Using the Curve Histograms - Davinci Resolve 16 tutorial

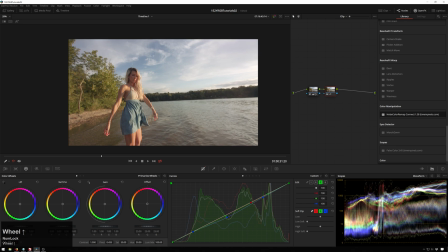(4:09)
It's just sort of, we've added a vibe while keeping the, you know, general, you know, what the DP intended lighting wise is still there.
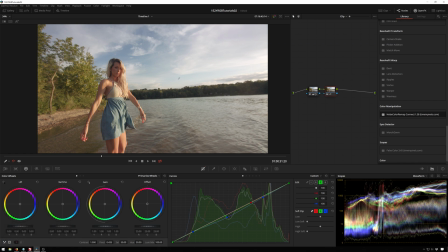(4:17)
Just sort of, boop. Now it's a little bit, you know, happier feeling, a little more sunsetty, which is nice. And then it's just up to the director who prefers, maybe this more neutral one or this one with a little bit of vibe. So
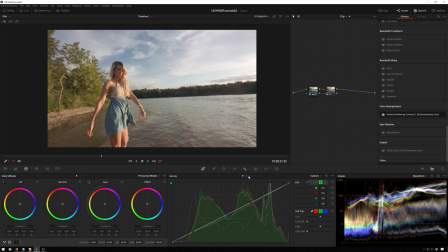(4:30)
this same concept also applies to all of our other curves. So right now we're still viewing the output, so we can say, you know, if we want to make our blues more teal, we can shift those around. You can see exactly where they're going, which is nice. Or maybe you want to make them pinky purple. That also works.
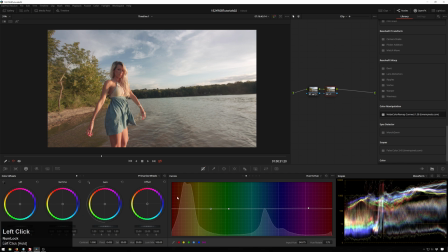(4:48)
And then also same with changing around our skin tones. You see we've got our nice warm stuff here. I'm going to give her a sunburn there. I'm going to give her jaundice. You move it like that. Very excellent. That's our hue versus hue curve. And then moving on to the next one, this is our hue versus saturation.
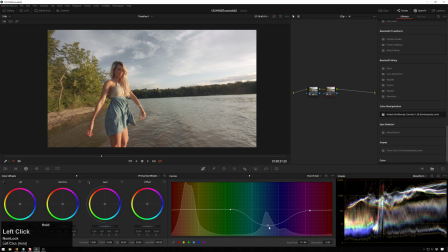(5:05)
So once again, you can see if we wanted to desaturate our sky, we can make that happen because we can see exactly where our sky is. Well, before you'd have to, you know, either pick there and find it and see that didn't even get our whole, you know, exactly right thing.
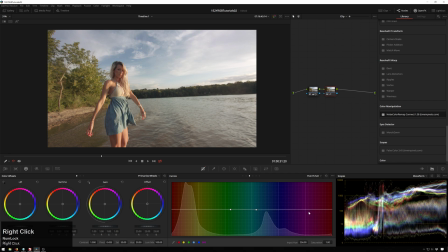(5:19)
Or if you want to make it super saturated, and then same with our skin over here, we get really saturated. You can make her not saturated and get this, you know, sort of tampon commercial look. Who knows? Maybe it is one. Okay, same thing, hue versus luminance.
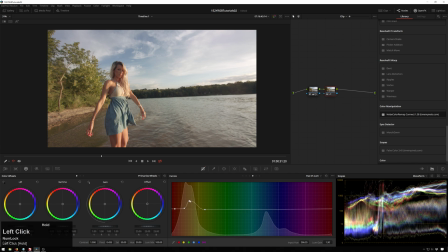(5:35)
Y'all get it. Make her skin brighter here really easily, just selectively picking that out. Bump her up some, sort of a cool look. Always be careful with these curves though, because it can get a little bit noisy. Could be fun to, you know, darken our sky, bring out some drama in that.
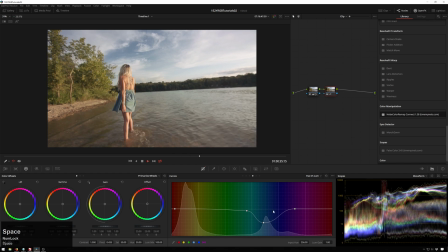(5:53)
I kind of like that. Getting a little bit noisy, so maybe I'll lessen this some. Yeah, that noise. That curve is always a little noisy. And then luminance versus saturation.
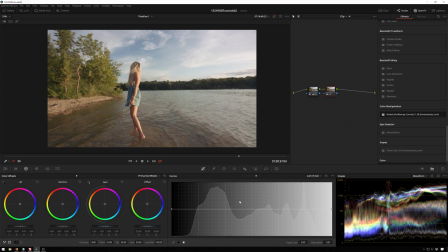(6:06)
You can see this one was always a hard one to gauge. So you see, if you want to add some more saturation to our high midtones, so that'll probably be our lady here again. So yeah, bring that up, bring it down. Works great. And then here are saturation versus saturation.
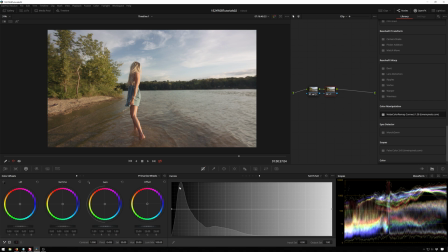(6:26)
And this one was always a hard one to eyeball because you can see it's a little bit like an exponential thing. So we have very little super highly saturated and got a lot of less saturated. So we can make our less saturated even less saturated and then bring our other stuff up.
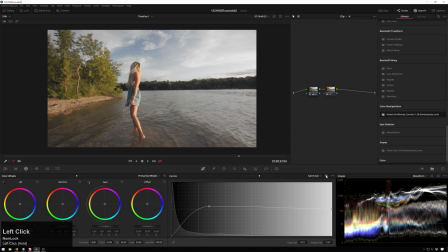(6:43)
But I don't particularly like the way that looks. It works sometimes, but not in this one. But there you go. That's a nice quick little thing. All of these histograms are very useful, especially this guy right here.
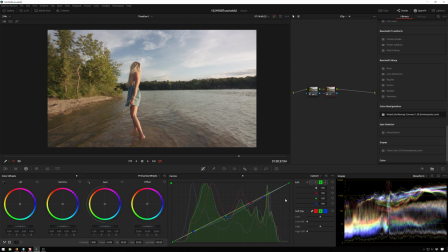(6:54)
This for keeping your white balance and stuff intact while adding a bit of a grade helps a whole lot. So anyway, I hope you liked this little tutorial. If you liked it, give it a like. If you didn't, give it a dislike. No matter what, leave your feelings down in the comments below. Let me know what other features you want me to cover in DaVinci Resolve or any other sort of program that you like.
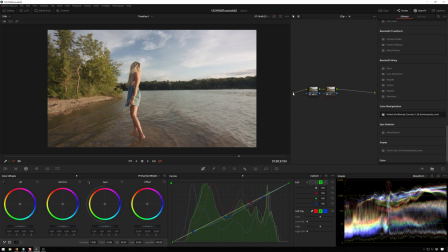(7:10)
Because, you know, we're not just DaVinci Resolve channel here. We do all sorts of stuff sometimes.
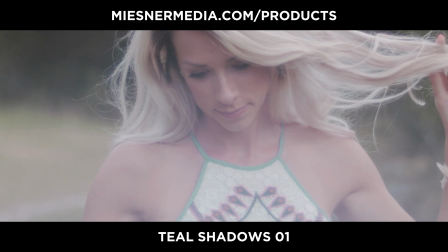(7:14)
Also, be sure to check out meestonmedia.com/products, where you can get all sorts of good stuff.
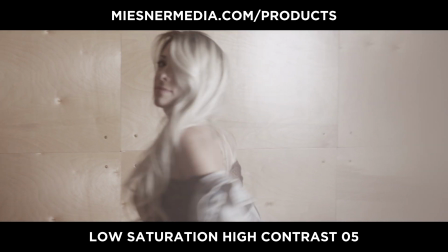(7:19)
Light leaks, LUTs, stock footage, all sorts of things to help out motion graphics. Things that just,
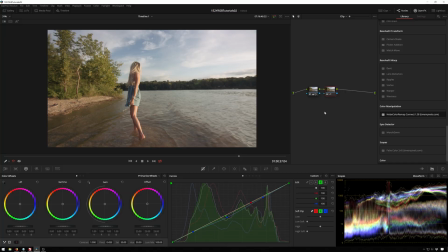(7:24)
you know, are good to help to throw in your project if you just don't feel like doing as much work. Which is great, because if you do less work and get paid the same amount, then you have more time to do other stuff. But anyway, I think that wraps up this little guy. So, once again, I'm Theo with Meestonmedia. Have a great day, and I will see you next time. Bye.